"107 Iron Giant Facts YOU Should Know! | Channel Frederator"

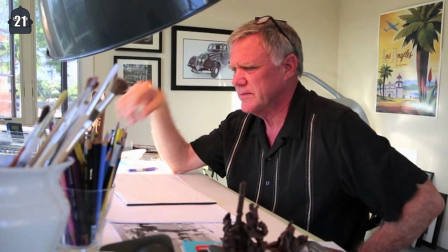[4:05]
21. the original sketches of the giant were done by Brad Bird's good friend Joe Johnston.
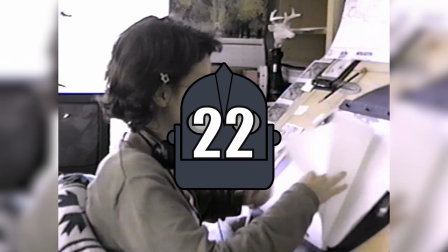[4:10]
Johnson was also responsible for several designs used for the original Star Wars trilogy.
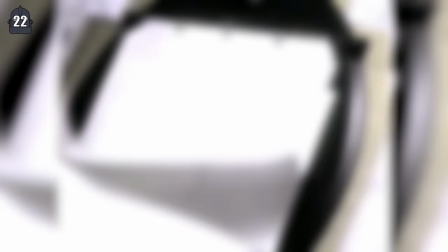[4:15]
Number 22, the film had about 50 animators and 75 cleanup artists resulting in 125 people working on the same character.
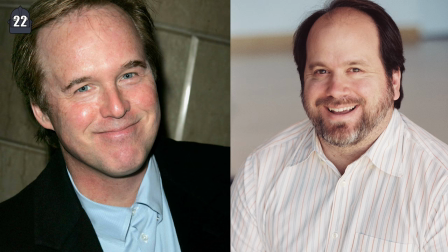[4:22]
Because of all the different artists working on every character, Bird and the head of animation, Tony Fussell,
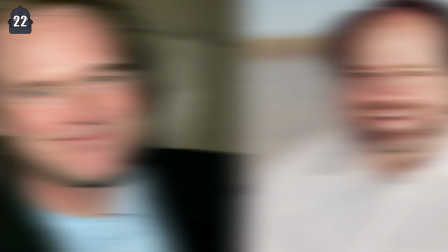[4:27]
had to take an extra measure to ensure that the characters didn't end up looking completely different from scene to scene.
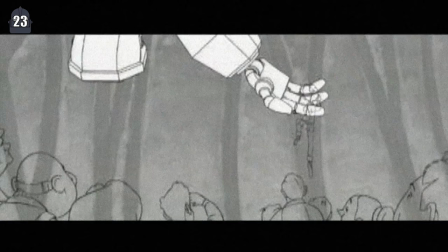[4:32]
Number 23, while most of the film is drawn in traditional 2D, the giant was rendered in CGI.
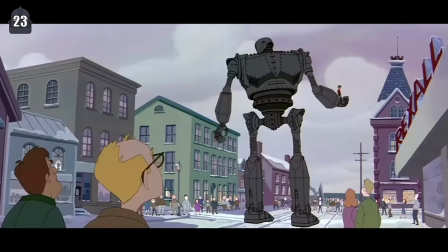[4:37]
This was done to help show the mass and solidity of the giant and to separate him from everything else in the film.
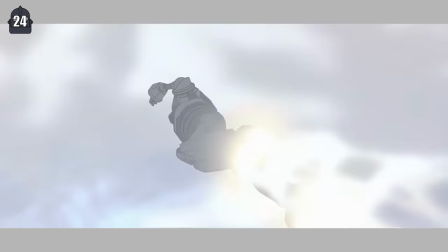[4:42]
Number 24, this was the first time a traditional animated film also incorporated a fully computer-generated character.
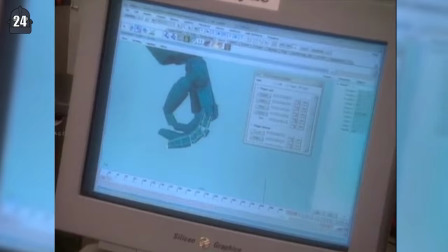[4:48]
Because of this, the film's production created a lot of innovations in animation, including techniques and custom software.
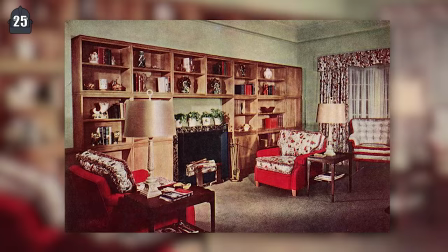[4:53]
Number 25, when designing the giant, Bird told his crew to imagine that they were in the year 1940 and to draw things as if they were from that time period.
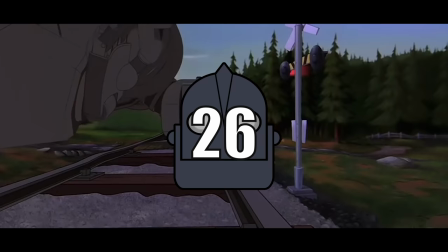[5:01]
This would also help match the 1950s setting of the film.
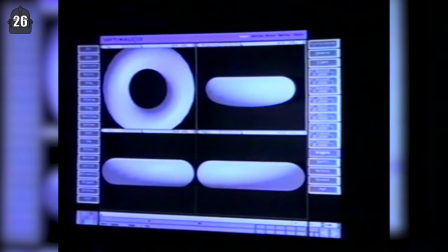[5:04]
Number 26, in order to blend the CGI giant with the 2D animation, a computer program was created specifically to make the lines of the giant wobble and make him look more hand drawn.
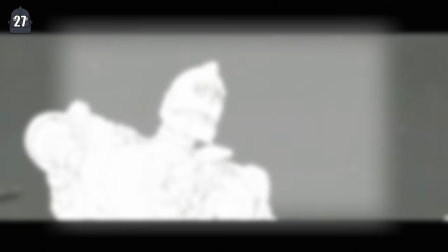[5:13]
Number 27, another way that the team blended the giant into the film was an animation technique known as animating on twos.
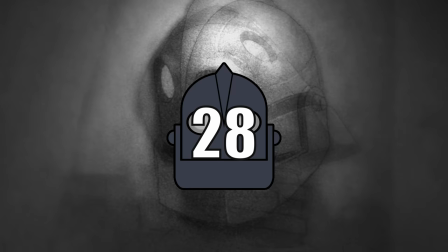[5:19]
This meant that instead of moving to the film's full frame rate, the giant would only change positions every two frames.
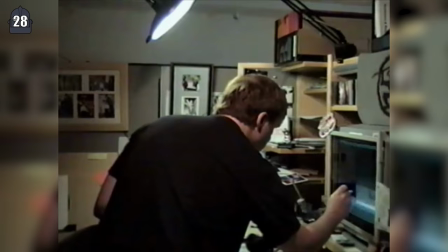[5:25]
Number 28, special software was developed to help with the shading of the giant. However, this was still relatively early in the days of CGI and there were certain limitations to the technology.
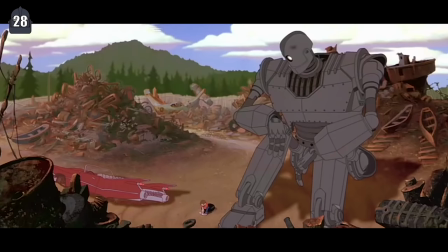[5:34]
Instead, Bird decided to simplify the shading on the 2D animation in order to further blend the two animation styles.
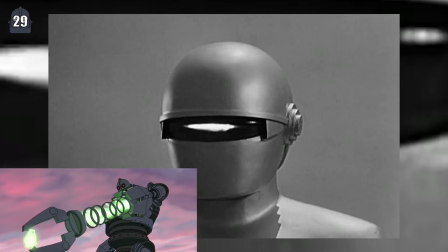[5:40]
Number 29, the film was heavily inspired by sci-fi films from the 1950s, with visual influences taken directly from the film The Day the Earth Stood Still.
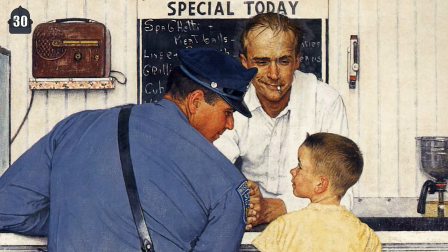[5:48]
Number 30, other influences from the film included the works of artist Norman Rockwell, Edward Hopper, and N.C.
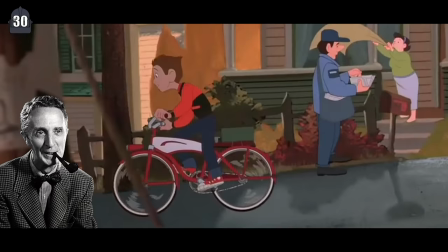[5:54]
Wife. The name of the small town Rockwell was chosen as a nod to the artist who helped serve as inspiration.
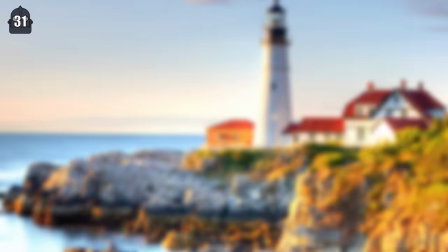[5:58]
Number 31, the art team also traveled to Maine to study the environment.
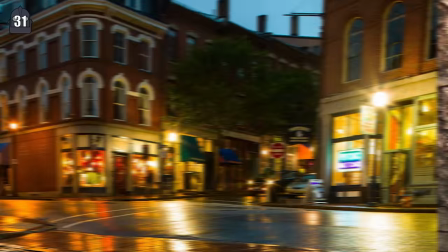[6:02]
While there, the art team took pictures of landscapes, buildings, and even the bark on the trees to use as reference.
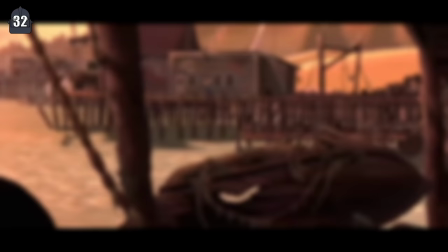[6:08]
Number 32, a small town in Maine was chosen as the setting for the film because the writers felt it would be a good place for the giant to land and not be immediately discovered.
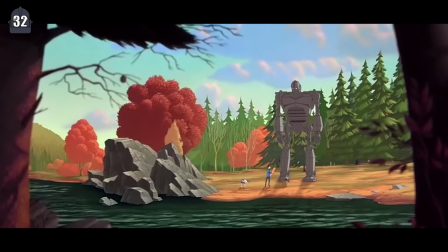[6:16]
Bird also liked the idea of having a contrast between the serene countryside and the sci-fi robot.
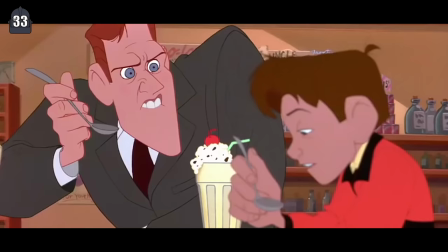[6:21]
Number 33, one reason Bird was drawn to setting the film in the 1950s was because it had a wholesome surface with a lot of paranoia underneath,
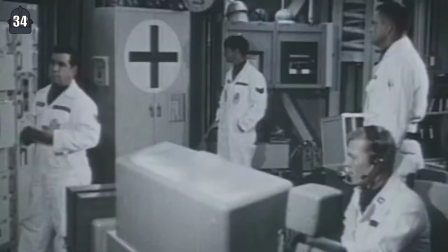[6:28]
something he felt matched the theme of the film as well. Number 34, the film takes place in October of 1957 during the Cold War.
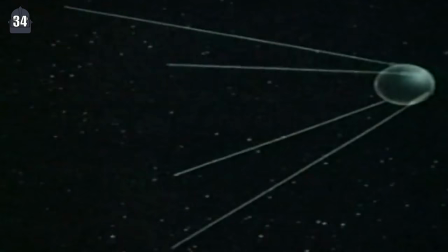[6:34]
The Soviets launched Sputnik, the first man-made satellite, in orbit on October 4, 1957.
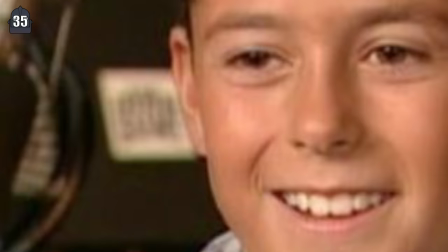[6:40]
The Soviets and Sputnik are referenced multiple times throughout the film. Number 35, Hogarth was voiced by Eli Marienthal, who was 12 years old at the time.
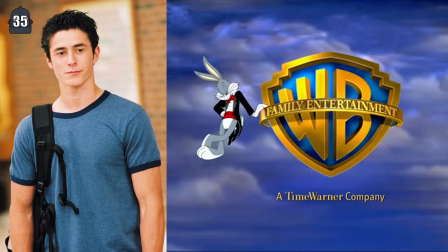[6:48]
He would later go on to lend his voice to more WB cartoons like Batman Beyond and Static Shock.
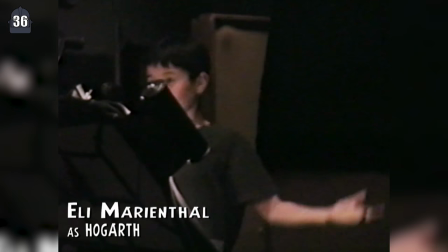[6:53]
Number 36, the animation team filmed Marienthal while he was recording his lines.
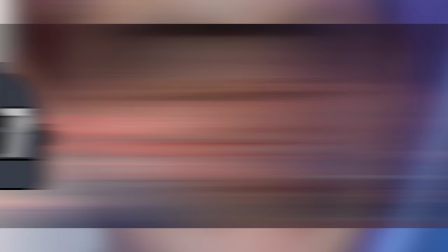[6:58]
Many of Hogarth's animations in the film were based off Marienthal's movements while he recorded. Number 37, Marienthal also influenced Hogarth's design.
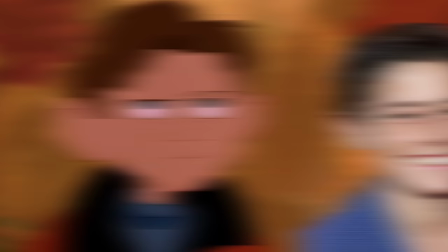[7:05]
Hogarth was originally going to have red hair and freckles, but changed it to dark brown hair to mimic Marienthal.
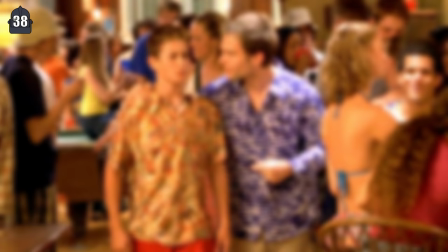[7:11]
Number 38, forget his animated work because after the Iron Giant, Marienthal played Matt Stifler, the younger brother in the American Pie films.
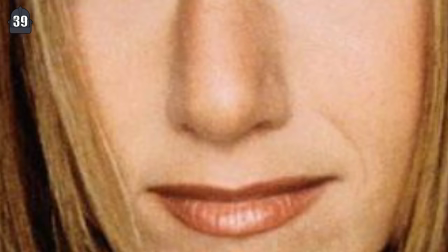[7:18]
Number 39, the voice of Annie Hughes, Hogarth's mother, was provided by Jennifer Aniston.
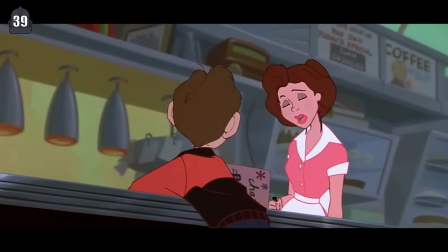[7:23]
The character was a play on the typical 50s housewife archetype, but writers wanted to break the mold by making her a younger, single mother.
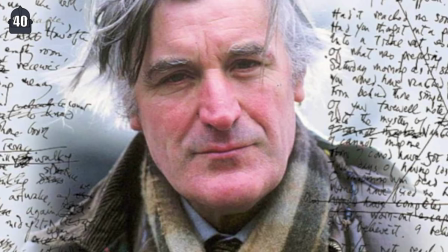[7:29]
Number 40, Hogarth and his mother's last name Hughes is a reference to the story's original author, Ted Hughes.
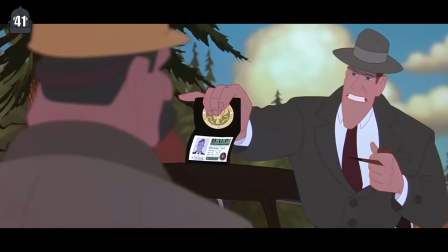[7:35]
Number 41, Christopher MacDonald was picked for the voice of the government agent Kent Mansley because he had the perfect combination of good looks and strength,
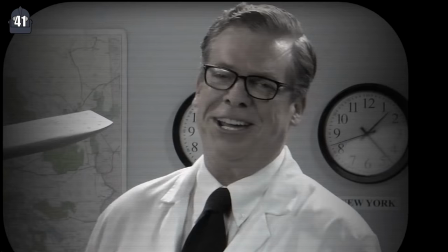[7:42]
plus he could also be funny, self-deprecating, and just plain evil.
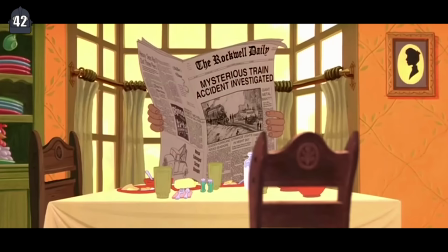[7:45]
Number 42, Kent Mansley was designed to look like the perfect stereotypical father that would fit in with Annie and Hogarth.
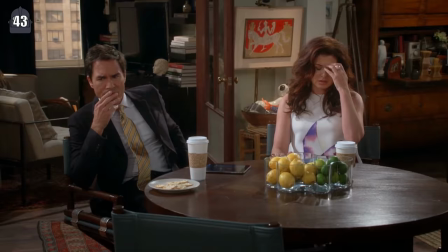[7:51]
Number 43, the Beatnik artist Dean is played by Will & Grace star Harry Connick Jr. And he was chosen because he, quote,
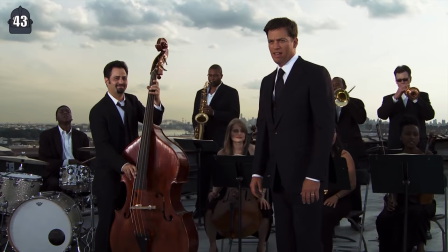[7:58]
just exuded that cool cat kind of Beatnik mentality.
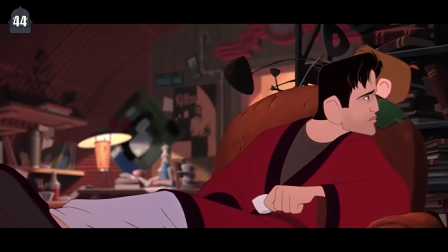[8:00]
Number 44, the writers revealed in the film's commentary that the reason Dean was made a Beatnik was to reinforce some of the movie's themes.
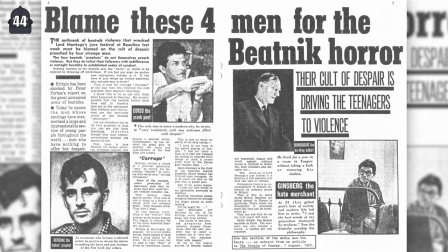[8:07]
The Beat movement was seen as threatening to older generations during the 60s, but the fear was born mostly out of misunderstanding.